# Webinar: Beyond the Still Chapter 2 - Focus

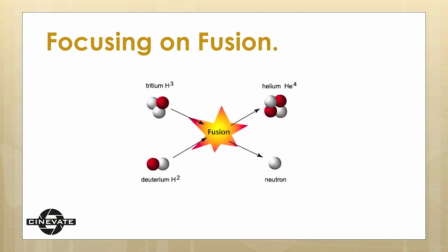Now, for those of you that recognize the title of this slide, fusion has become a big buzzword within the photo industry over the past few years. It's quite literally the fusing of still images with moving images into one multimedia piece. The purpose of showing you this piece today is to illustrate to you the possibilities of video in a world that we are all already intimately familiar with.
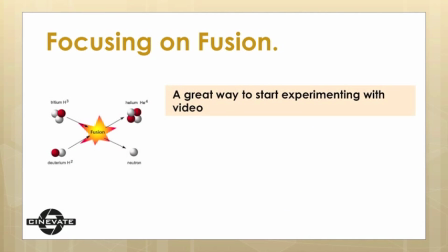If you're a photographer and you have a few sessions coming up, spending some time to get the footage is a great way to experiment with video. Doing this will ultimately allow you to provide a broader experience to your customers and potentially expand your business. Now is the time to start trying video. So what are you waiting for? Now, as we look at this piece,
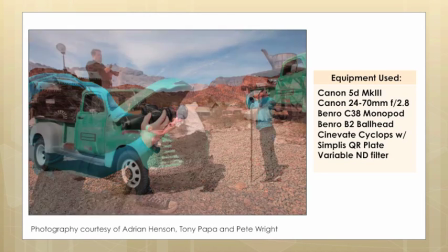I think it's important to go over some of the decisions I made as a filmmaker so you can get a feel for why I made some of my decisions.
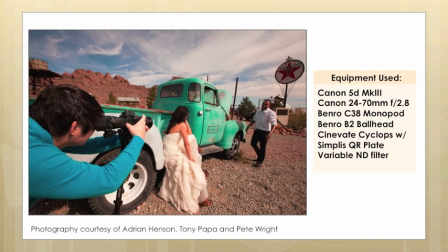And for starters, before I turned on my camera, I decided to use a limited amount of equipment and concentrated on creating a mood through the images that I captured.
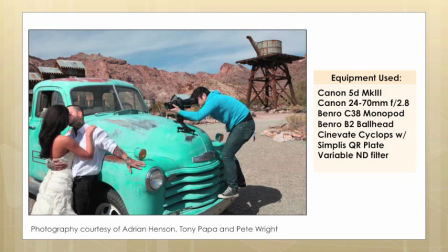Using a few of the tools we talked about last time, And this time, I feel that I was able to do this.
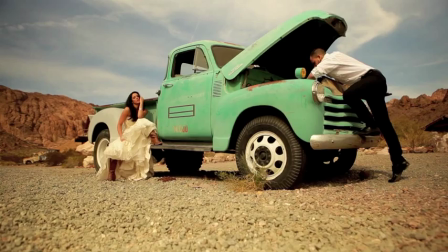One of the specific choices I made for this was to rely solely on my monopod for camera support,
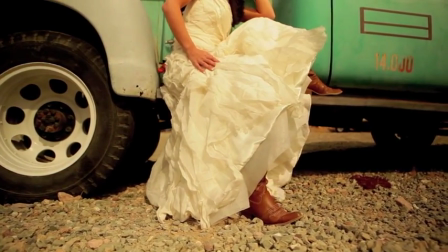because I felt it gave me a quality of footage that lent itself towards the setting and the mood of the piece.
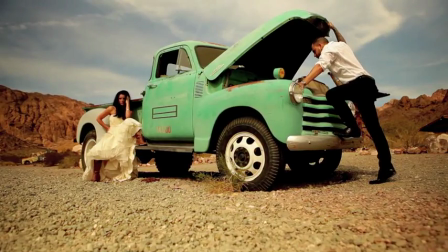When I talked to Pete about the overall concept of the shoot, he mentioned that he wanted it to feel unfinished and unpolished.
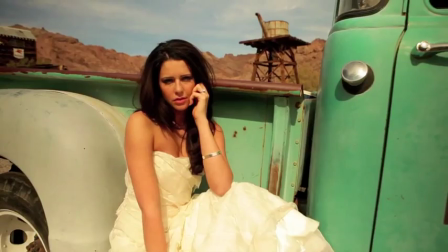He also mentioned it was supposed to be set after the wedding. So I couldn't help that it implied that there was a bit of a hangover feeling to the overall piece.
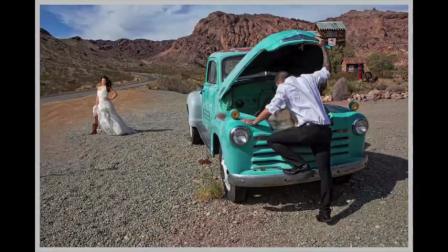Then once we established all of that, I was certain that a monopod and the Cinevate Cyclops would be the
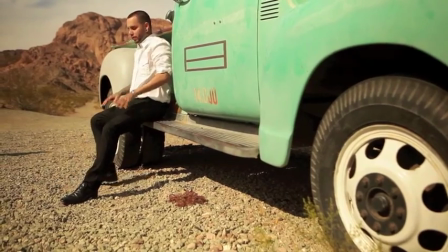perfect tools to use because they are lightweight and mobile enough for me to convey the moods easily in my footage.
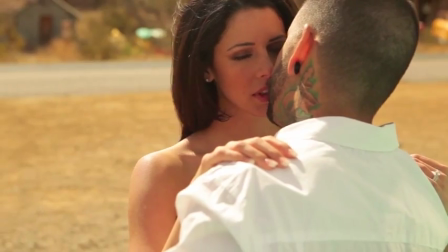And I tried to keep the footage from being extra sharp, so I didn't use a gear ring or a follow focus because I wanted the footage to feel sloppy and a little hungover.
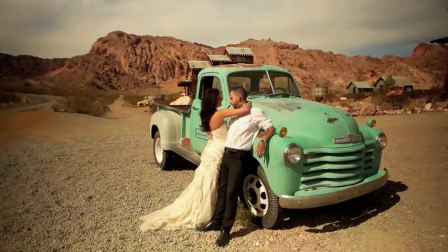If you watch the video closely, there are even a few points I missed my focus,
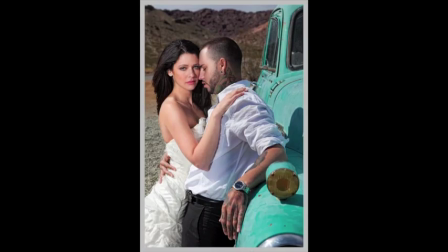and it's all because I wanted the footage to contribute to the overall feeling of the piece.
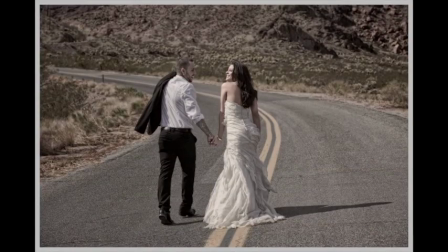Most importantly, I made sure to use the mobility of my setup to get as many angles as possible.
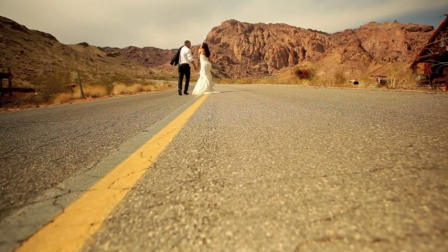Doing this ensured that I would be able to have enough material to edit with in the end. All in all, it was a great piece to work on because I was able to capture the footage and edit all of it in one day. So that brings us to the end of the content and the end of today's webinar. And I do want to take a quick second to answer any questions that are kind of coming up in our live chat room. So give me a quick second while we get set up for that, and hopefully we'll get some good questions here, okay? All right, so what size CF cards did I use? So for me, I come from a photography background, so I'd rather have multiple flashcards instead of one. So I really stray away from using like anything larger than an 8 gig because I'm paranoid, and if I were to lose my one card, I would lose all my footage. So I use a combination of 8 gig, 4 gig, and 16 gig cards, depending upon the shoot. And I really like just 8 gig cards. They're just really nice and really easy to use. What type of lenses did I use for the truck shoot? Did I use primes? Did I use zooms? For that specific piece, I was actually traveling at the time. I was in Vegas, and I live in California and New York half the time, So for me to bring a lot of equipment was not possible. So I had to bring my camera, and I brought actually 2 lenses. I brought a 17-40 f4, and I brought a 24-70 2.8. And the most of the shots that I got for that piece, outside of the introductory shot, were on my 24-70. How did I pan the low shot side of the truck with the girl since I only used a monopod? Okay, so let me back up.